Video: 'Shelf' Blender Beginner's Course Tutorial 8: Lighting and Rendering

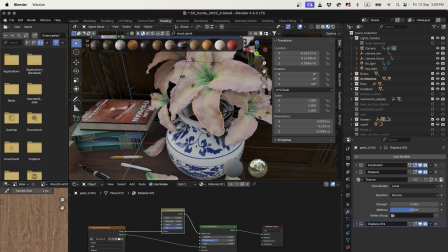[8:13]
So this is the flower texture that we made. Looks like I forgot to name it. It's being used by 16 other objects at the moment, but if I click this, it'll make it a unique texture.
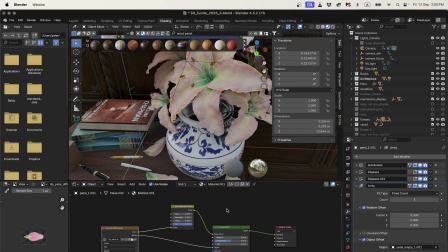[8:28]
So that will mean, if I don't click this, I'll show you what happens. At the moment, if I change the hue here, it'll change all of them, except for this one, because I've just said it's now its own unique texture.
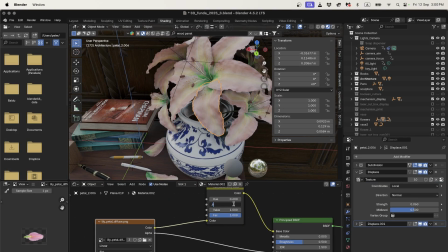[8:40]
Okay, so what I could do, I guess, is I could make the saturation lower, like 6, might make that look a little bit less alive. We could probably, I don't know, even drop it down a bit.
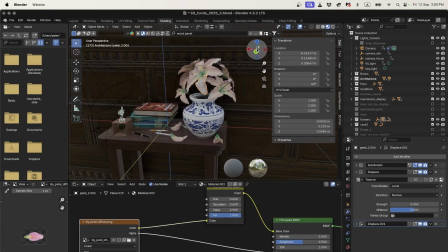[8:53]
That might make it look a bit more dead. And then if I want it to fall, if I want to animate it down,
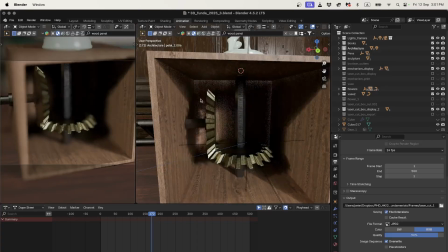[8:59]
all I need to do is, I can do this from my animation tab or anywhere where I've got the timeline.
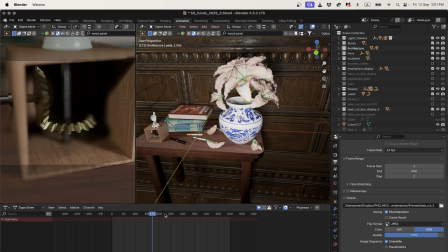[9:06]
Basically, if I choose a moment in my animation, like let's say frame 250,
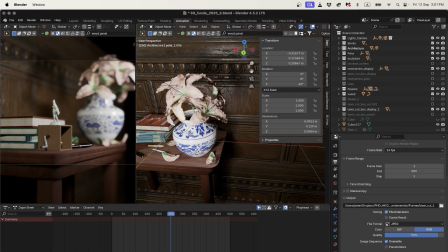[9:13]
then I can press N and I can add a keyframe on its
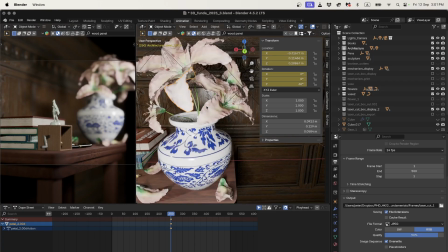[9:19]
location and yeah, maybe even its rotation. The other thing I'm going to do is I want its center to be in the center of
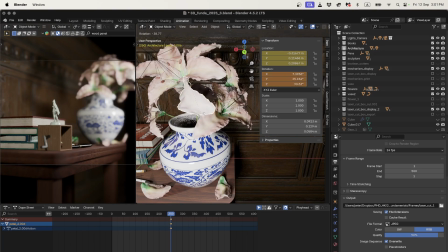[9:27]
the flower, because if I want to do any rotation at the moment, it's going to rotate around its base,
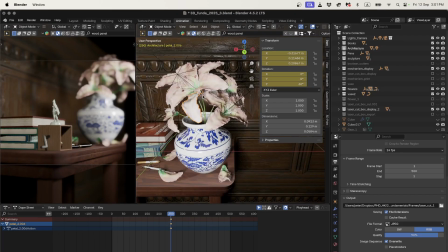[9:33]
which, let's say it was falling and turning, we don't want it to rotate around there. We'll probably rotate around the middle. So I'll say, did I apply? I'll apply these modifiers too. I forgot to do that. Let's just apply these. And then I will do object, set origin, origin to geometry.
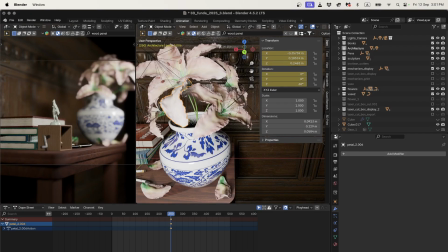[9:51]
I'll reset that keyframe. And then what I can do, let's say I want my leaf to fall from here.
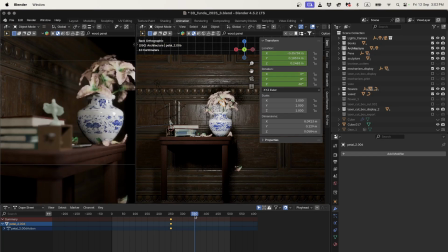[9:58]
Well, I've keyframed it there, and I'm just going to take a random guess at 100 keyframes, and I'm going to
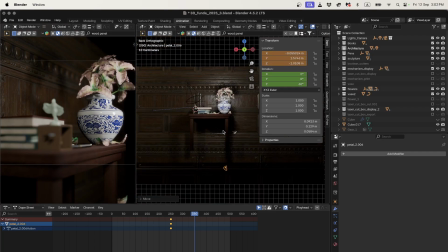[10:06]
GZ, drag it down to somewhere like, it's going to be outside of my camera view, so I kind of put it anywhere. I'll insert another keyframe, and then maybe I might add some rotation.
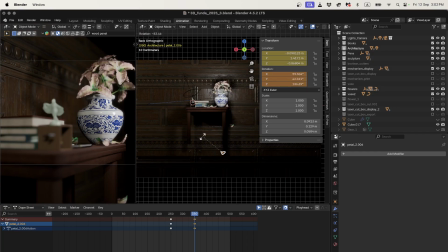[10:18]
So if I rotate, I'm going to rotate about, I don't know, 180 degrees, keyframe that again.
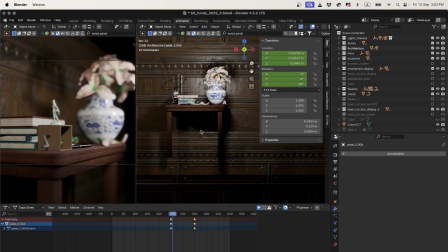[10:26]
So now if I go back and I play from here, it's sort of falling and tumbling.
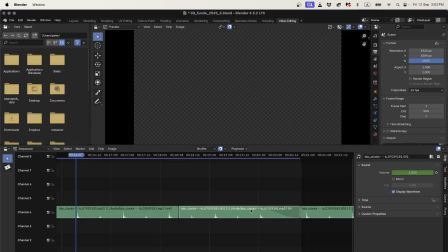[10:33]
And you probably need to play around. I'm just going to mute that sound. I'll come back to the sound later, but let's just turn all of this sound off.
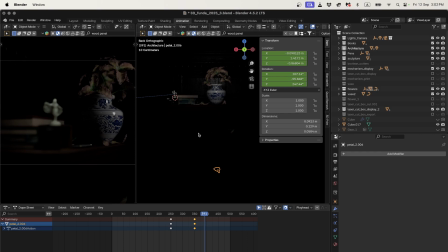[10:44]
And delete that one. Okay, so you probably need to play around a little bit with, like, you know, what speed of falling looks good.
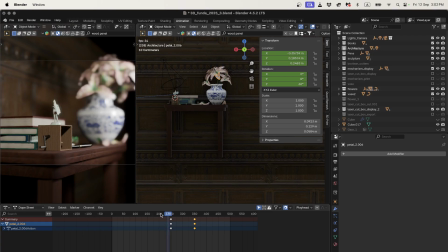[10:53]
If I play this,
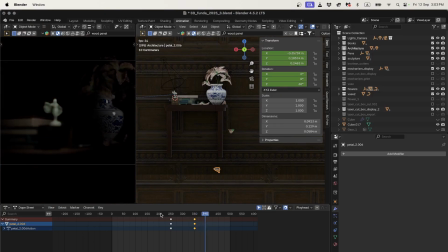[10:56]
it's probably a little bit slower than it would fall in real life, but for the dramatic effect of a petal falling, it's not too bad.
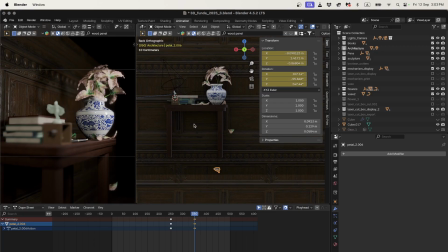[11:06]
I could always make it spin more, you know, I could add a little bit more rotation to here, but that might be too much, but let's just see. Not bad. Maybe that, you know, because nothing ever falls completely flat. Like, I'll show you, if it falls completely flat,
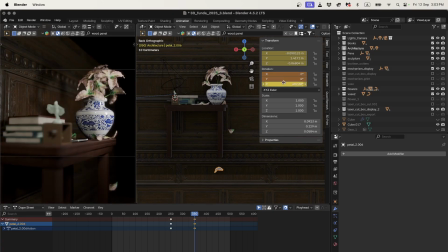[11:25]
you know, if these are both 0 and 60, which is what it is on the first keyframe, it'll look really strange. It'll just go straight down like it's, you know, a brick or something like that.
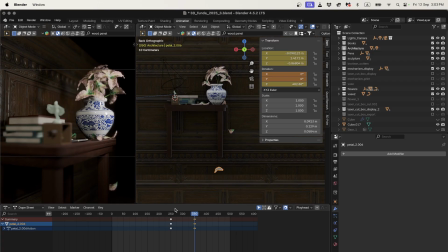[11:38]
But it's a petal. It has air resistance. The air itself is going to push it and give it some kind of turbulent effects because it's light like a feather. So it's going to flop around as it falls. Okay, so that's how I did the petals.
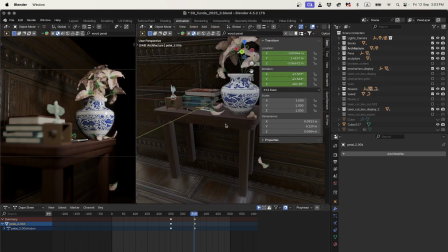[11:53]
Some of them also, just to give a sense of time and history, I also just put some of them on the table.
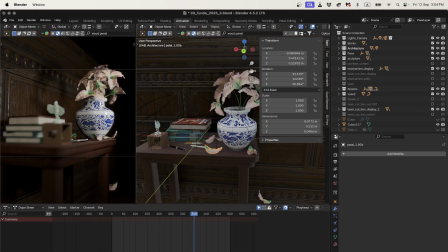[12:00]
You know, it gives the impression that these flowers have been here for a little bit too long and they've started to die.
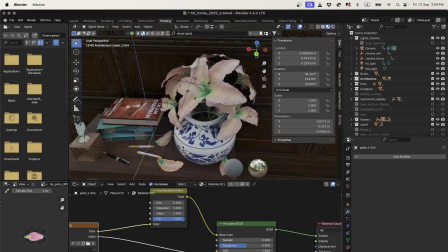[12:05]
You know, this one here too, I should probably also play with its shading a little bit. I'll make it a unique user by clicking that little number there.
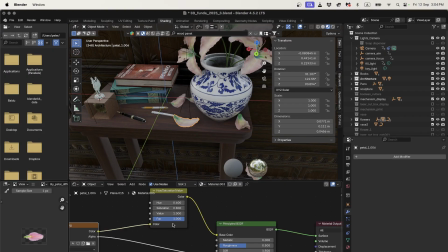[12:14]
I'll make the saturation lower, 0.8, and maybe I'll make the value 0.8.